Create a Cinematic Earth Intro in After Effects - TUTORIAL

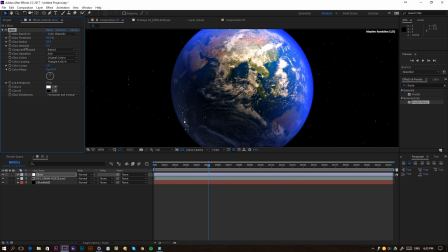And we're going to lower, of course, the intensity to something like 0.1. And just increase the threshold here.
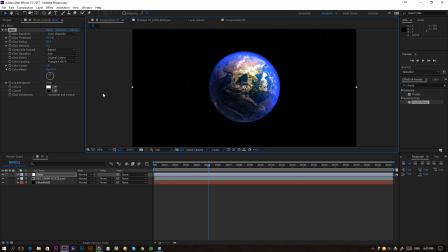Okay, so that's helping a little bit. Looking pretty cool. Then I'm going to add a new adjustment layer and do a grade here.
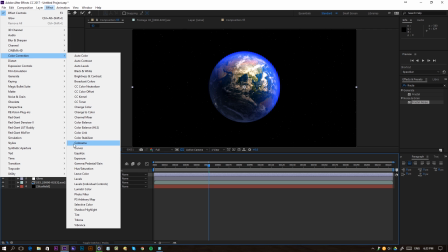So something that we want to do, Effect, Color Correction Curves maybe again. And then go to the colors.
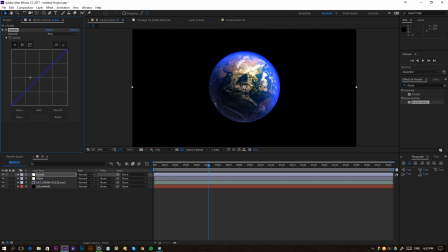So now we can play with the colors itself. So maybe add a little bit of blue in the darkness. So that the black isn't actually black, but more like a kind of dark blue.
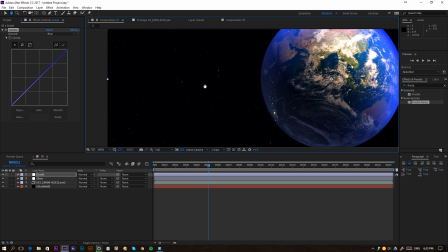So we're going to take this really carefully. Also for the reds, we can take them away here. It actually becomes kind of cyan.
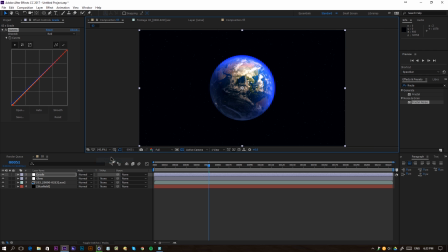So now we don't have a completely black space here, so that's cool. What I also did, but you don't have to follow if you don't want to, but I added an adjustment layer, renamed it LUT, and I'm going to apply one of our LUTs.
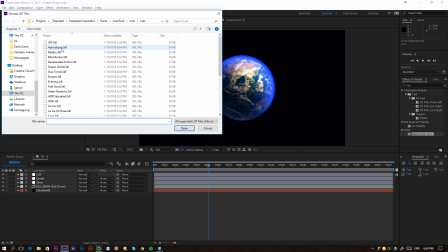So apply color LUT, and if I apply this, for example, the apocalypse, you're going to see that it's going to look pretty cool.
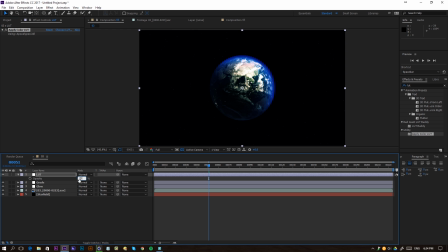Press T on the keyboard to lower the opacity to something like 70, and there we go. So now we have something like this, which looks pretty cool. Now I'm going to select my text tool and write something like tolerated cinematics. I'm using the font Lato with a light font here.
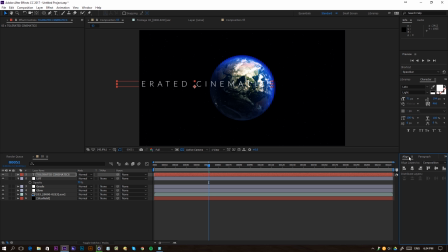Go to my select tool and then select align and just center out my text.
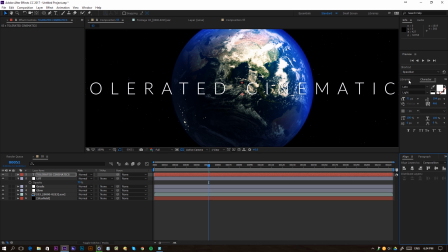But we can't really see the text well against our background, so what I will do is go to effects and presets and add a drop shadow. Drop shadow. I'm going to drag this onto my text, and immediately you're going to define your text a little bit better.
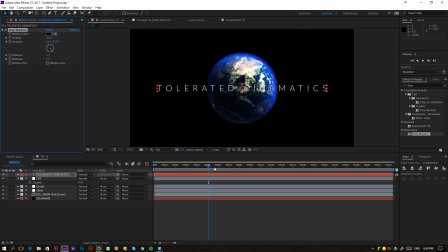Yeah, so that way we can actually use it. Then go a little bit further into the timeline, and then press T on the keyboard and click on the stopwatch for opacity and change it back to 0. Then go 30 frames further and then change it to 100.
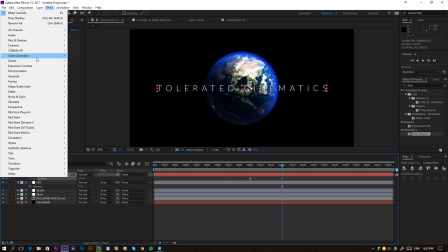I'm going to add some blur as well, so I'm going to effect blur and sharpen Gaussian blur.
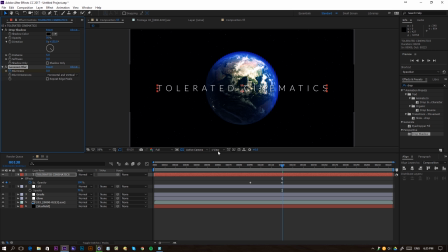And I'm going to click on the stopwatch here, so for the blurriness, 0, right here at the end of my animation. If I go to the beginning where the opacity is 0, I'm going to increase my blurriness to something like 50. Now if we're going to play this, you're going to see that it's blurry while it actually fades in, and that gives a cool effect.
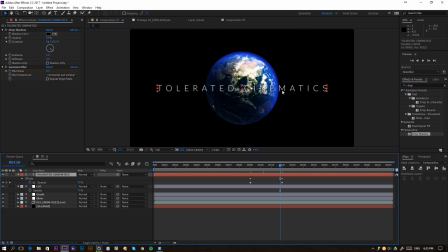Then I also want my text to actually space out a little bit, so it's actually moving a little bit to give it some more dynamic feeling.
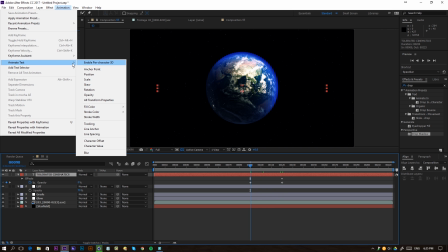We'll click on my text, go to animation, and then go to text animation, or animate text actually, and then I'm going to add some tracking here.
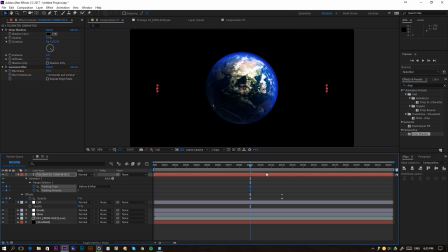We're going to click on the stopwatch for the tracking amount, and then all the way to the end of your timeline. You can actually change this back to something like 2, or maybe even more, something like 4, and that way it's going to animate it. You can see that your text winds up a little bit.
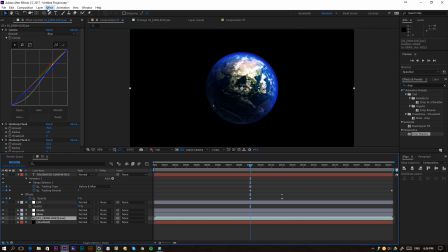What we can also do is go to our background layer, and here we're going to add an effect blur and sharpen, and we're going to add camera lens blur. Click on the stopwatch here at the beginning of your animation of your text that fades in. Click on stopwatch and make it 0.
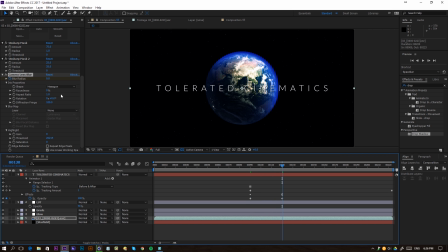And then right here, when the text is actually faded in, we can change it to something like 15. And that way it actually focuses on the text and is going to be better to read as well, so you can actually see and focus on your text itself. You can also play with the gain here.
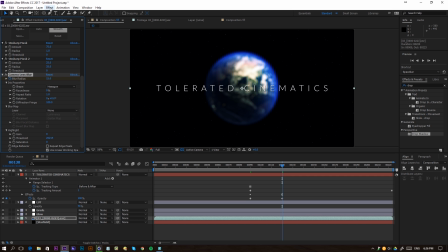So, well, I'm not sure if you can do it right here, but what I will do is go to color correction, exposure, and I'll also animate this here. So exposure, click on stopwatch, press U on the keyboard to reveal the keyframes, and I'm going to move this keyframe to the beginning of the animation, and then the exposure, I'm going to bring it down like -1,
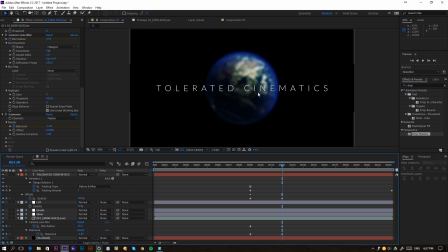and that way it's going to darken up a little bit, and your text will be even easier to read after that. So if we're going to preview this, we get something like this.